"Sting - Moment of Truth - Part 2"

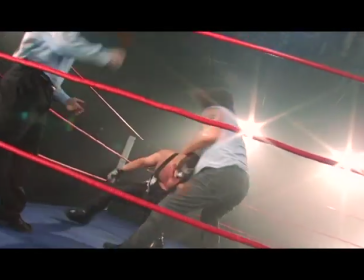Now, what comes up here is something that almost stopped the movie. they do a move where sting gets thrown
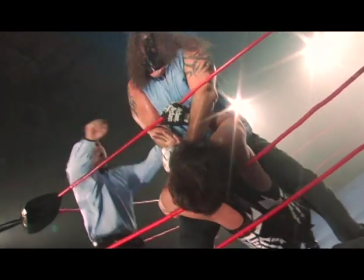around and smashed to the mat a move that he's done many many times but what happened when they did it this time is that they missed and Steve got knocked out I mean he
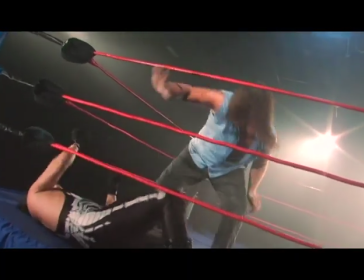was knocked cold I thought oh my gosh the movie's over and when you begin
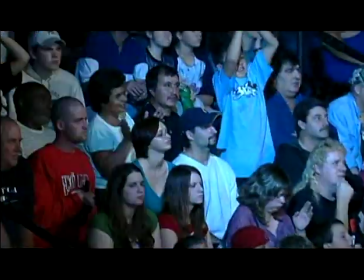to look at this of the way we shot it Lou did a great job Lou Chinatria director of photography did a great job of letting you feel,
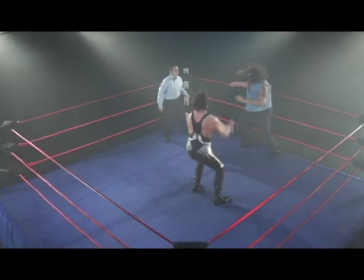even though there's choreography here, that this athleticism is amazing.
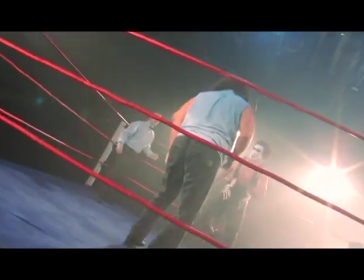These guys really work hard at putting on a great show. Okay, the move is coming up here.
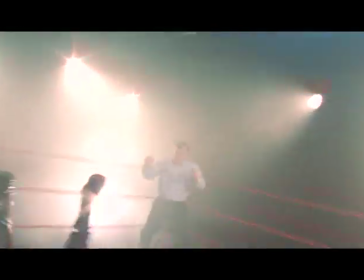Here it comes. Bang! Right there, Steve gets, oh! He's not cold.
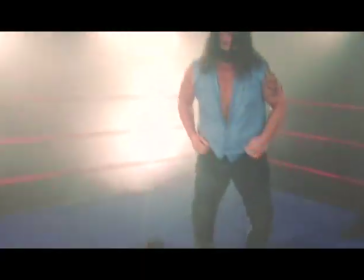You're looking at it. He is not playing. He's out. We had to stop filming, and I thought the movie was over.
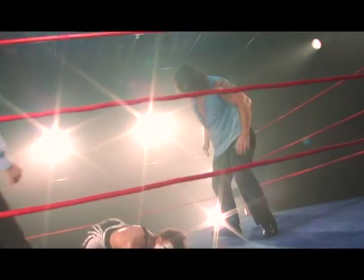But he got up, decided he didn't have a concussion, or at least the concussion wasn't all that bad, and we went back to work.
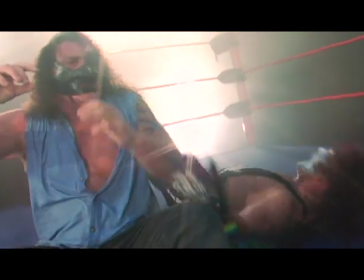And he did this move right here, which, oh, I could hear my chiropractor saying, what are you doing?
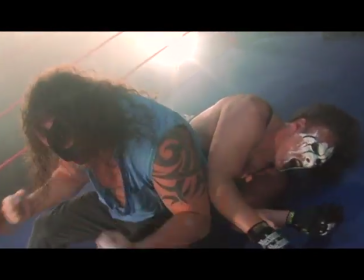Anyway, these two guys did a great job, and this match was really fun to shoot.
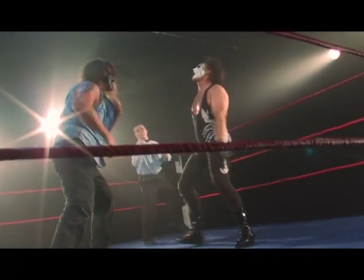And then we rolled in footage from other places that took you out of the studio and made it real.
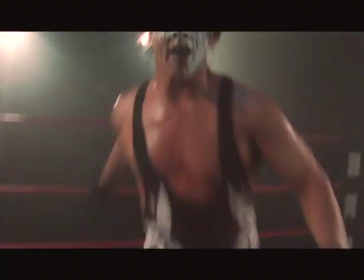The guy singing in the background is Michael Sweet, and Michael was part of the band Striper,
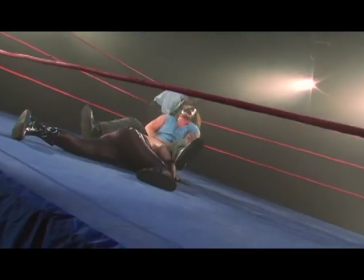the big hair band from the late 80s and early 90s.
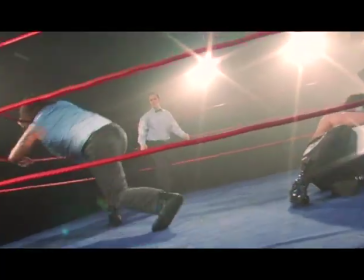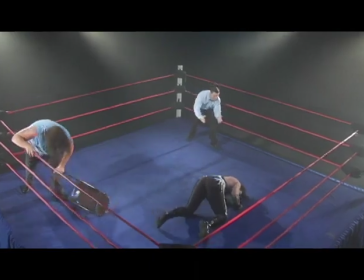Okay, that's an actual chair, folks. There's nothing fake about that chair. When Steve gets hit with the chair, he's actually getting hit.
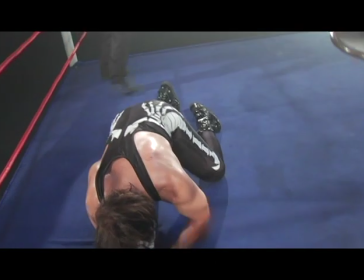Made everybody in the room wince.
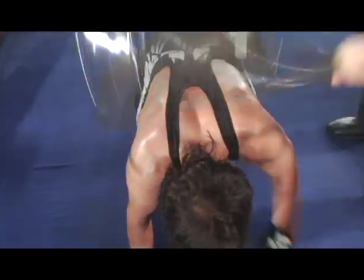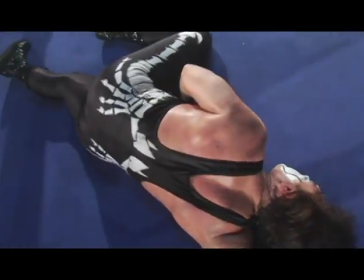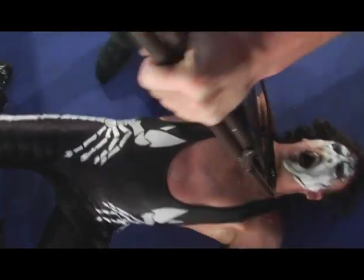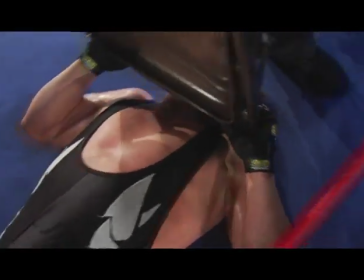You know, you forget that the referee plays a big part in these matches,
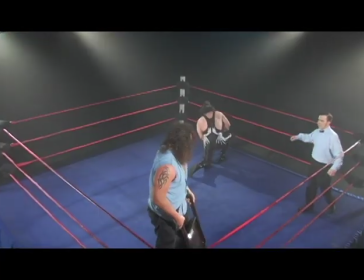and David Engler, who plays the referee here, does a great job because his job is to react to things and
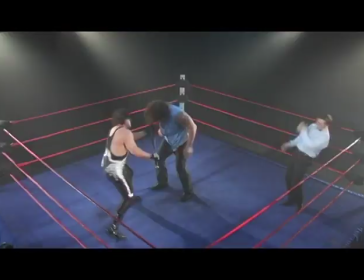to control the ring, but he really reacts the way the public reacts. He jumps over, see him, oh, see him respond to the licks there.
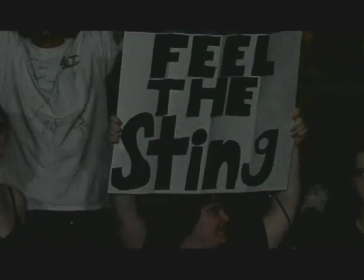I found out that being a ref in wrestling has its own art. Watch this fly.
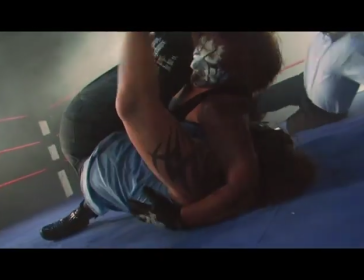Bang! Now remember, Steve is 6'4", coming off that top rope.
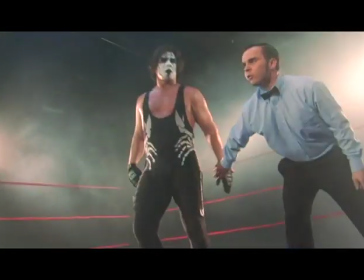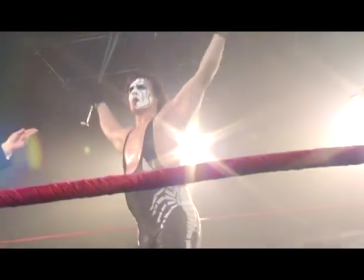I love this girl here, she has no teeth.
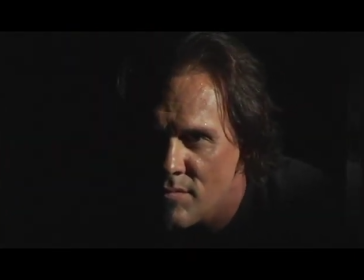This is another Ashley Cleveland song.
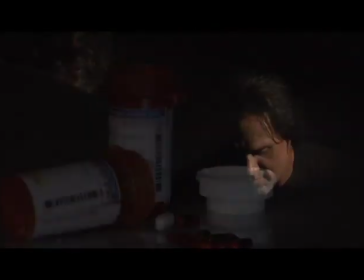And it really tells the story as we begin to see behind the scenes what's happening in Steve's soul,
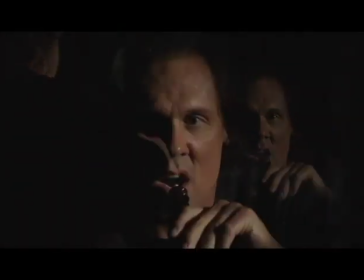as we discover that he's hooked on alcohol and pills.
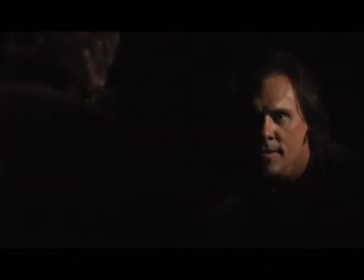because, you know, when you fly off that top rope and you hit the concrete outside the ring or you smash into the turnbuckle, that's not fake. That's real. These guys take a lot of beating. Their bodies get really beat up.
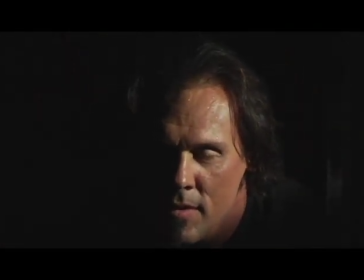And for a lot of them, painkillers and booze become their alternative to the pain they feel every day.
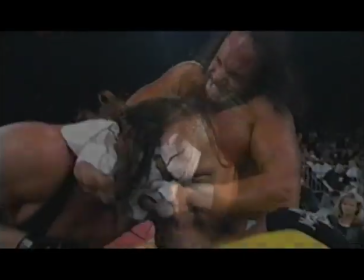You got to sleep tonight, big boy.
Okay, now we start seeing the big stars.
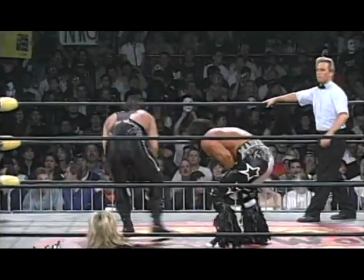This is Randy Savage, and he was a huge star in professional wrestling, a world champion.
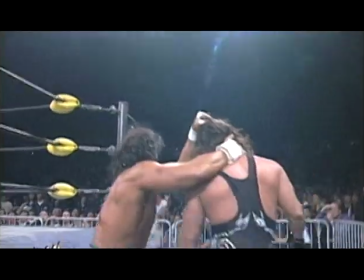And he and Steve had a lot of big matches together. I think they might have even worked as a tag team.
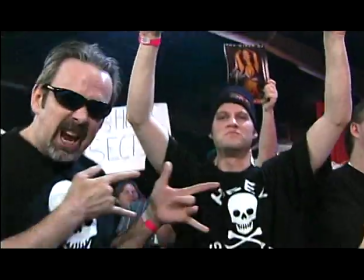I'm in Dallas Page, and Diamond was a champion, and he and Steve wrestled for the champion.
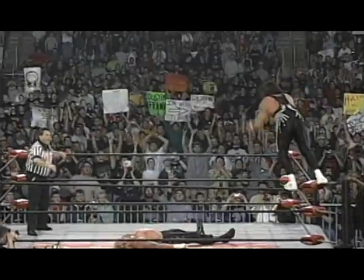The Turner Networks into big, money places because this is when Ted Turner...